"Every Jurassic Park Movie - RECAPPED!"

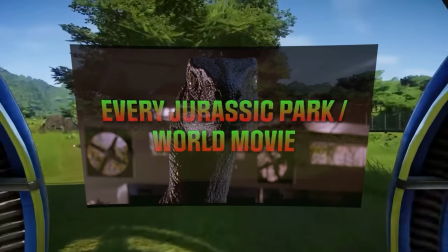Welcome to your video guided tour of the Jurassic Park movies.
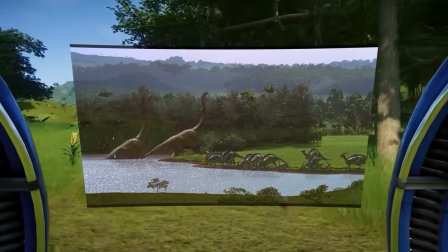For our returning visitors you will be familiar with the breathtaking and wondrous experience
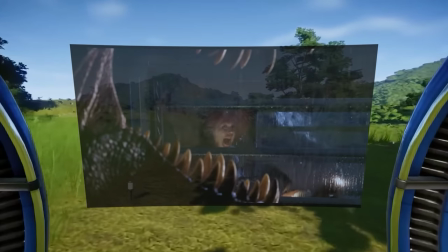of the first movie and perhaps some warm feelings of nostalgia for the lost world.
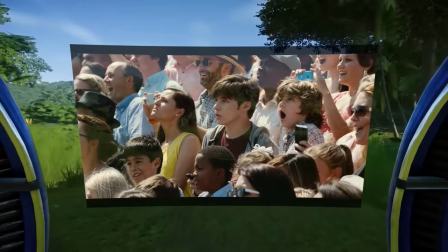Then you'll be reminded of the small glimmer of hope offered by Jurassic World which is then sadly depleted by the existence of the last two movies.
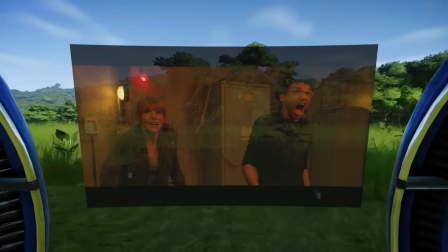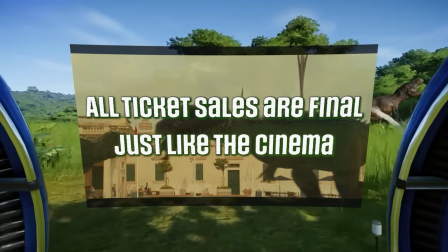if this is your first time visiting the park no refunds thank you for
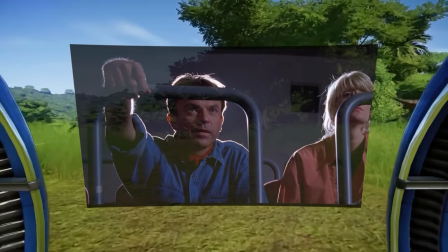listening dr hausenberg will now take over as your personal tour guide through
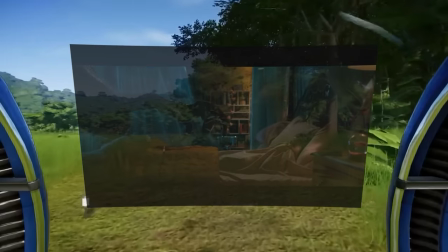all of these wonderful and god forsaken movies and remember to add a
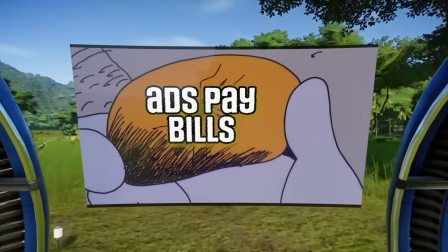like down below and watch without ad blockers so that hausenberg can pay the voice
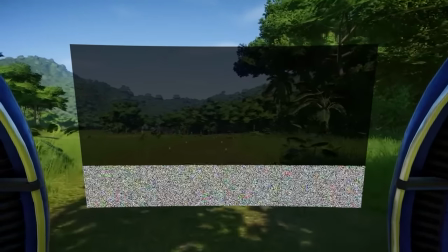actor he's hired wait you said i was getting paid in advance whoa whoa what was all that crazy stuff about.
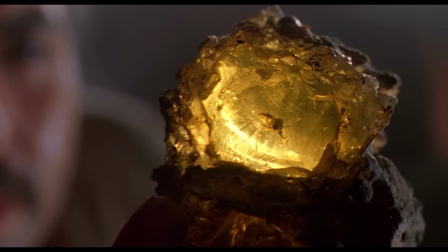Don't know anything about that last part she said, but what I do know is Jurassic Park and all of the interesting films that came after it. It's going to be a long ride, so let's just crack on, shall we?
Welcome to Jurassic Park.
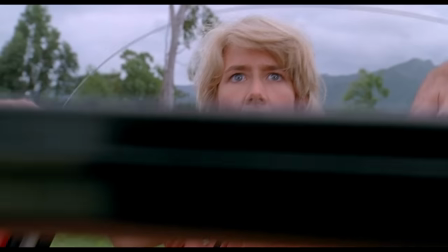Do I dare describe Jurassic Park as a perfect movie? I'm going to be a bold boy and say yes.
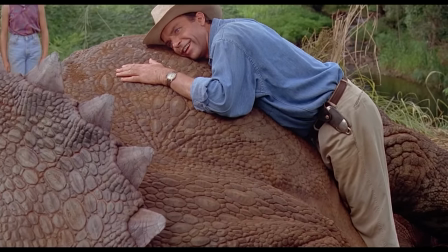It's the perfect combination of everything that makes a movie, an unforgettable and life-defining experience.
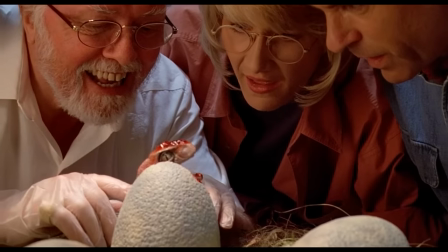The concept, captivating. Every dinosaur fan's dream world brought to life.
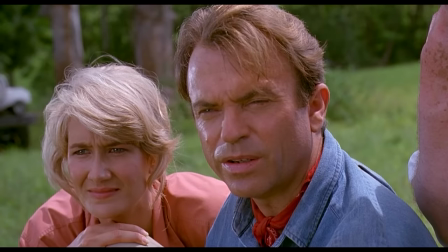How'd you do this?
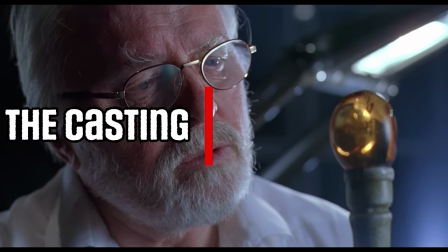The characters and who they chose to play those characters, perfect choices were made.
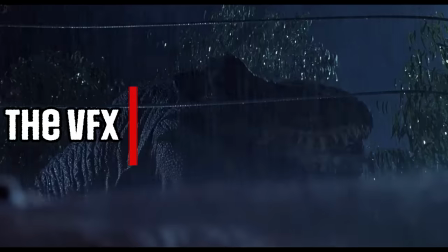Could've been worse, John. A lot worse.
The combination of CGI and practical effects, absolutely breathtaking.
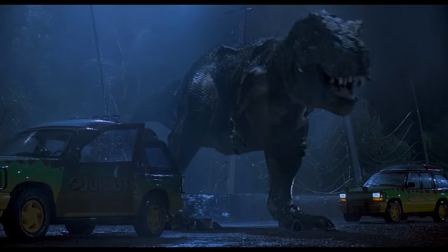And a landmark of cinema history.
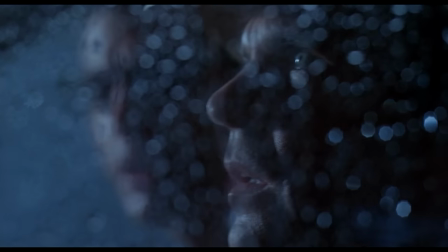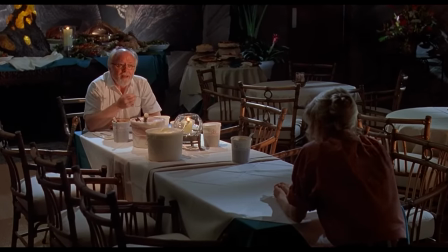and the story. Nothing like it came before and in my opinion nothing like it will ever happen again.
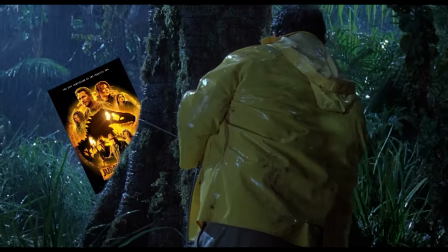Even within its own franchise they tried but couldn't quite capture that lightning in the bottle moment again but we'll come back to that point later.
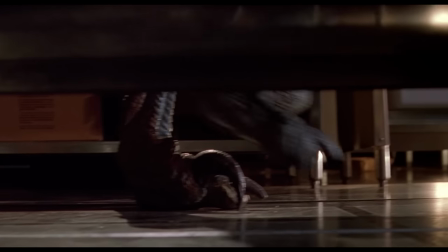Yeah that's nice gotta go.
Of course those points were just scratching the surface of what makes a movie great.
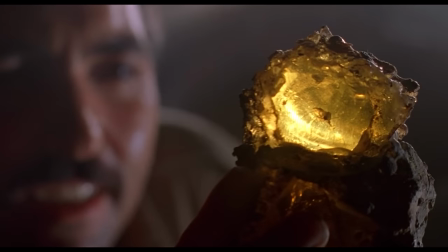This is just the tip of the crystallised amber iceberg and I couldn't be happier
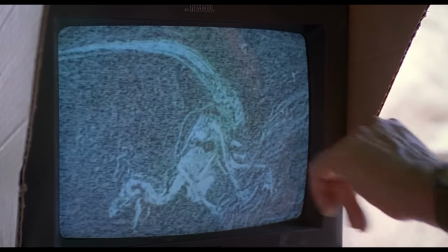to give you the full guided tour of everything there is to appreciate about Jurassic Park. The opening title cards combined with the first of many incredible John Williams scores is so eerie, you feel like you're stepping into a dark and dangerous forest.
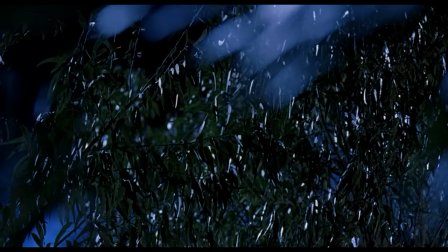The opening shot of this movie also does an amazing job at setting the tone,
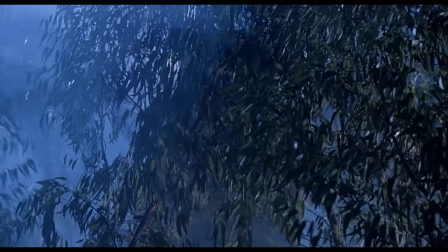as we see the park staff looking up nervously into the trees watching something moving and growling which is then revealed to
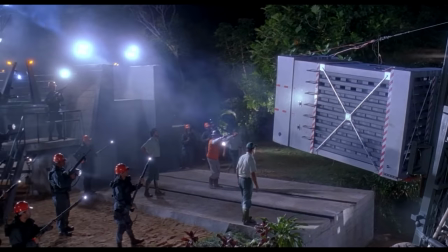be a dinosaur in a cage this spotlighting and presentation with all this creepy fog is classic Spielberg
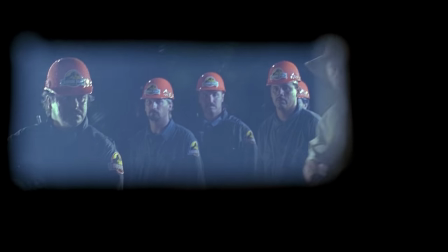talent on display this man right here is Robert Muldoon a big game hunter from Kenya currently employed as the park's warden and he's overseeing
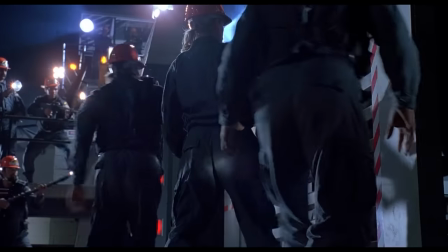the delivery of this dangerous dinosaur and to show you how dangerous these creatures are even with all these precautions in place and guns at the ready they were unable
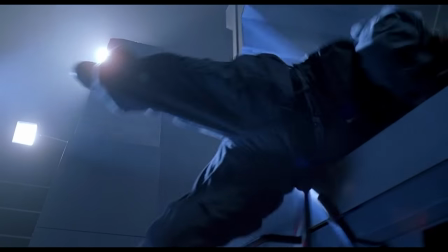to stop this creature from overpowering them with intelligence and it eats the gatekeeper we
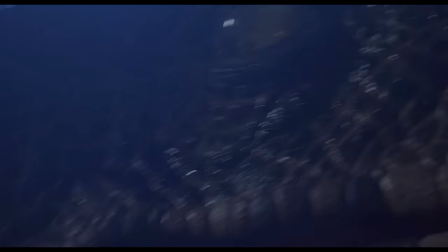get this excellent camera work giving us close-up eye contact between the velociraptor
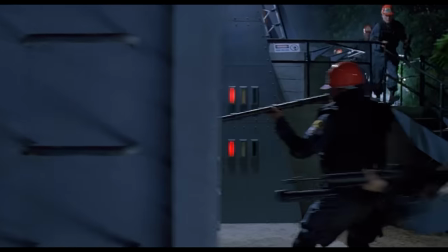and Robert Muldoon as he and the other guys ineffectively do all they can to stop this monster's raw
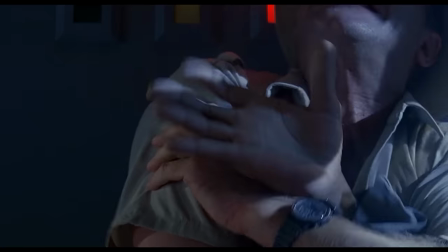strength what's
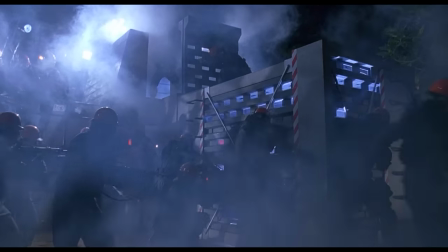an amazing way to foreshadow the message of this entire movie.
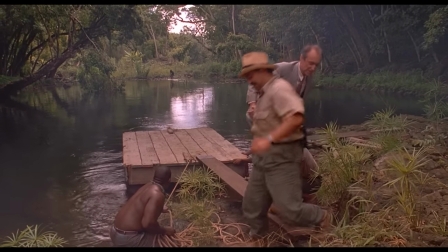The park lawyer is forced to go to a dig site to speak with the foreman about a lawsuit that the park faces for the death of the gatekeeper, and the fact that John Hammond,
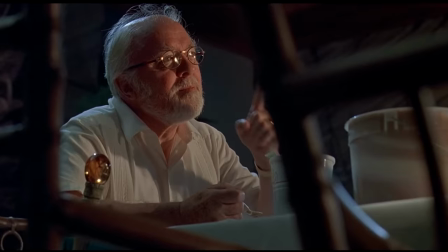the park owner, isn't here because he's spending time with his family shows his almost careless regard for formalities and due process,
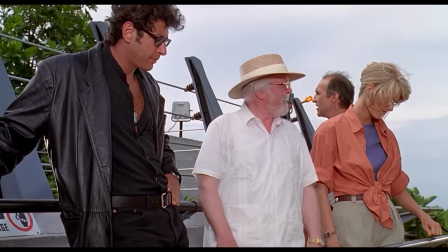which we'll see more of when we get to know him.